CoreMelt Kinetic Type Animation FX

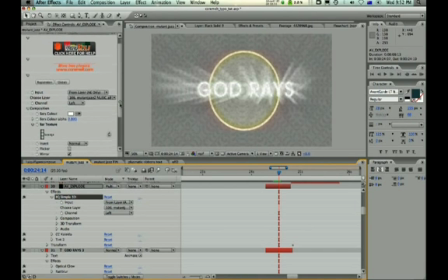You can see I'm using layer
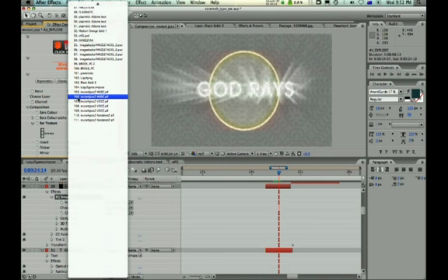106 which is just the music from the soundtrack.
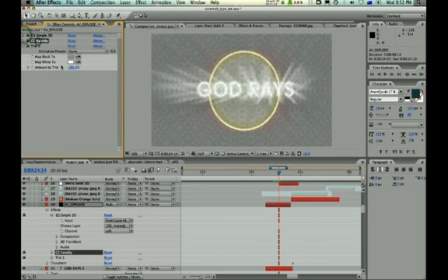And I'm using Kaleidoscope again to turn it into a circular pattern and I'm tinting it grey.
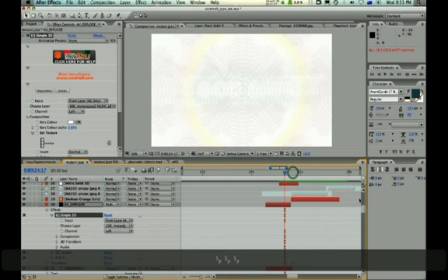Okay, after this we have Explode and Spin Back. So here
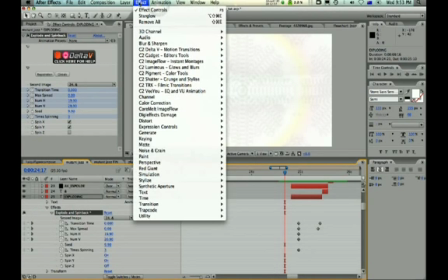Explode and Spin Back is located in Core Melt Motion Transitions. Here it is there. It has a little asterisk next to it.
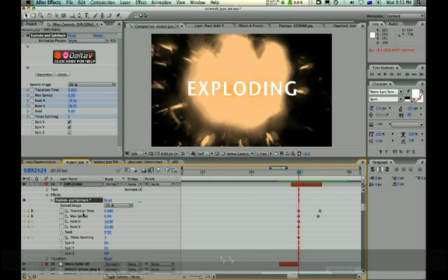And here I've keyframed the transition time from 0 at the
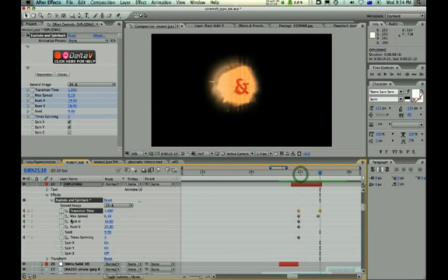beginning to this to 1, which means it goes through the whole thing.
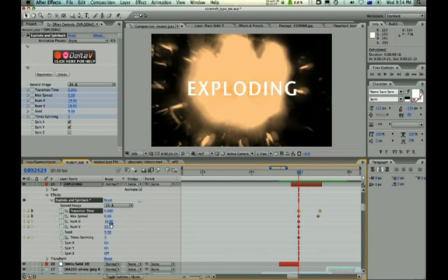And the preset comes, the number of H and V are much lower,
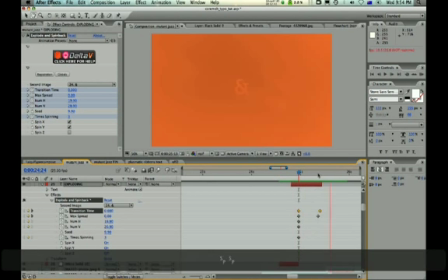and I've increased them a lot, sort of making the explosion a bit higher resolution.
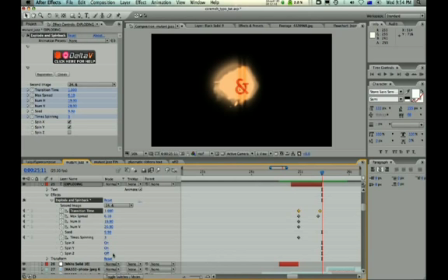And I've changed the seed and the number of times spinning to 3, and I've turned spin X and spin Y on.
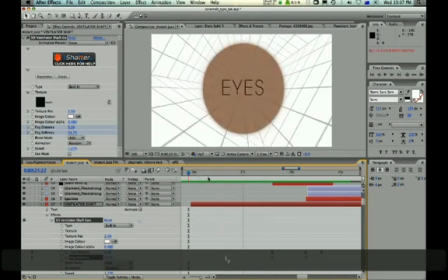Next we have the ventilator shaft,
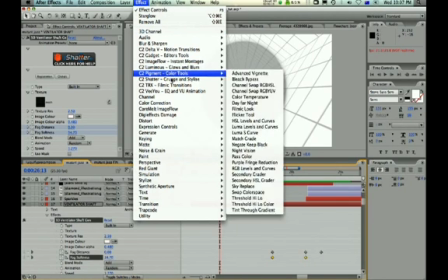which is located in Cornelt Brungeon Stylize 3D ventilator shaft.
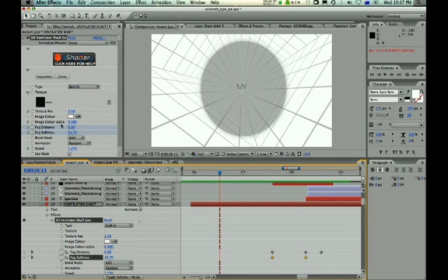and here I'm using the mesh grid and I've keyframed the fog distance and the fog softness so the fog distance starts at zero and slowly increases whereas the fog softness goes from
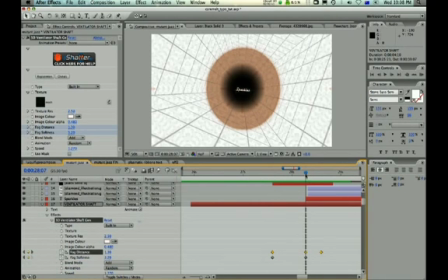30 down to 3 and I've created something that looks like a pupil.
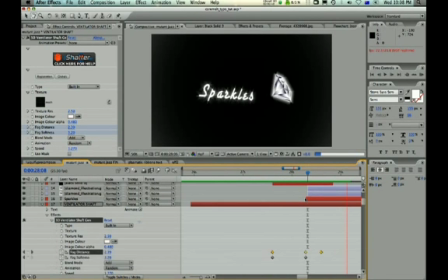Next we have sparkles and here we find them in core melt, glows and blur,
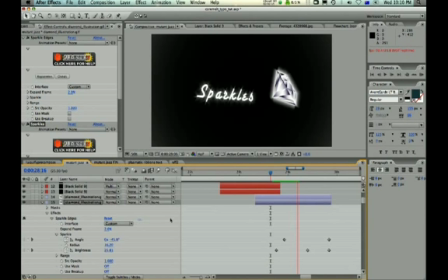sparkle and sparkle edges. I've applied sparkles to the text and to the image. It's important to keyframe the sparkle angle from beginning to end for moving objects and
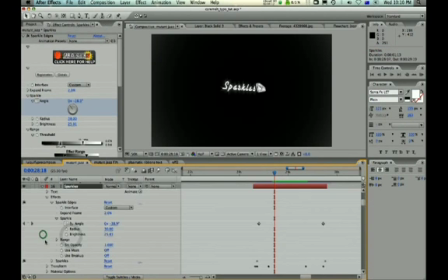change the parameters so here I have text in in Sparkle I'm changing I'm keyframing the angle from minus 45 to minus 20
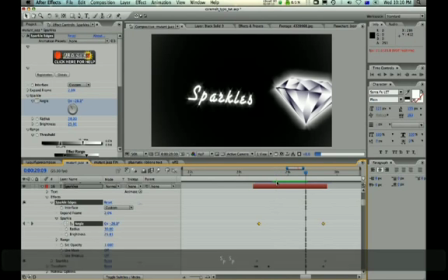just to give it a bit of dynamism okay now here when the diamond splashes into the
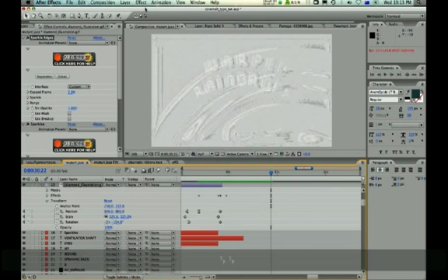water I'm using core melt shatter grunge
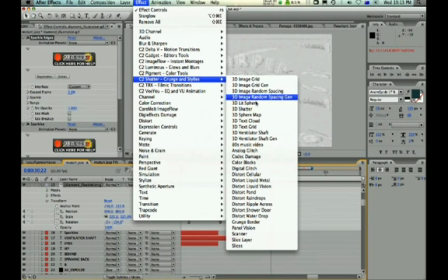and stylize distort liquid metal and I'm also using distort water drop
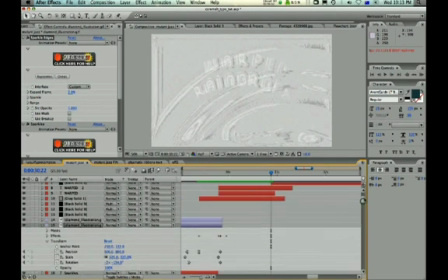so for
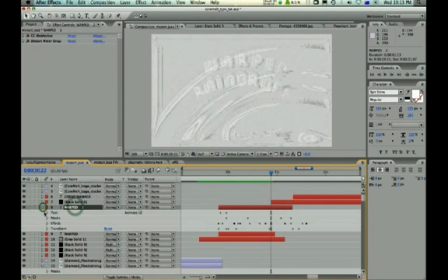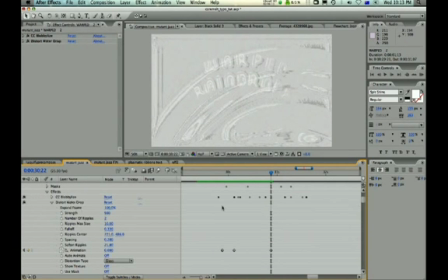the distort water drop I've set the animation begins at zero and it goes up to its almost at
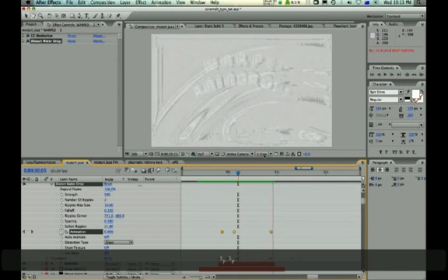full capacity just quite subtle rippling across the text
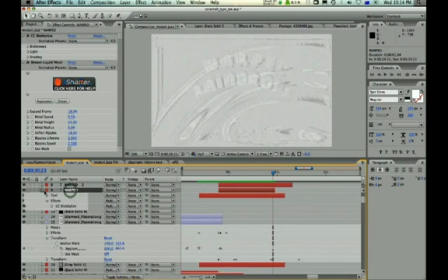the more obvious effect is the distort liquid metal
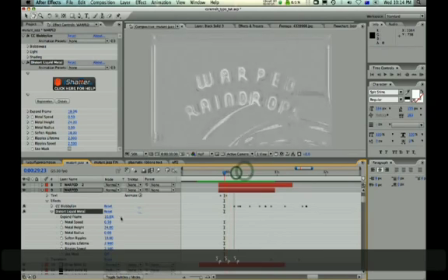where I've just sort of let it do its thing and then
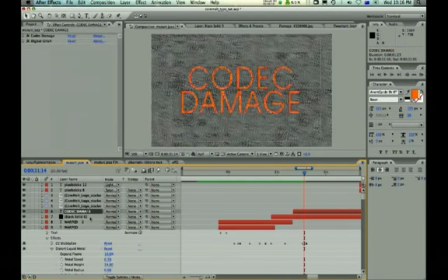finally we have codec damage in which I'm using two layers a black solid here we've got
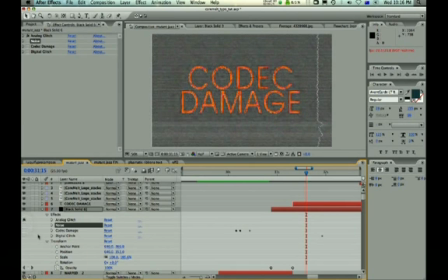I'll isolate them for you here we've got analog glitch.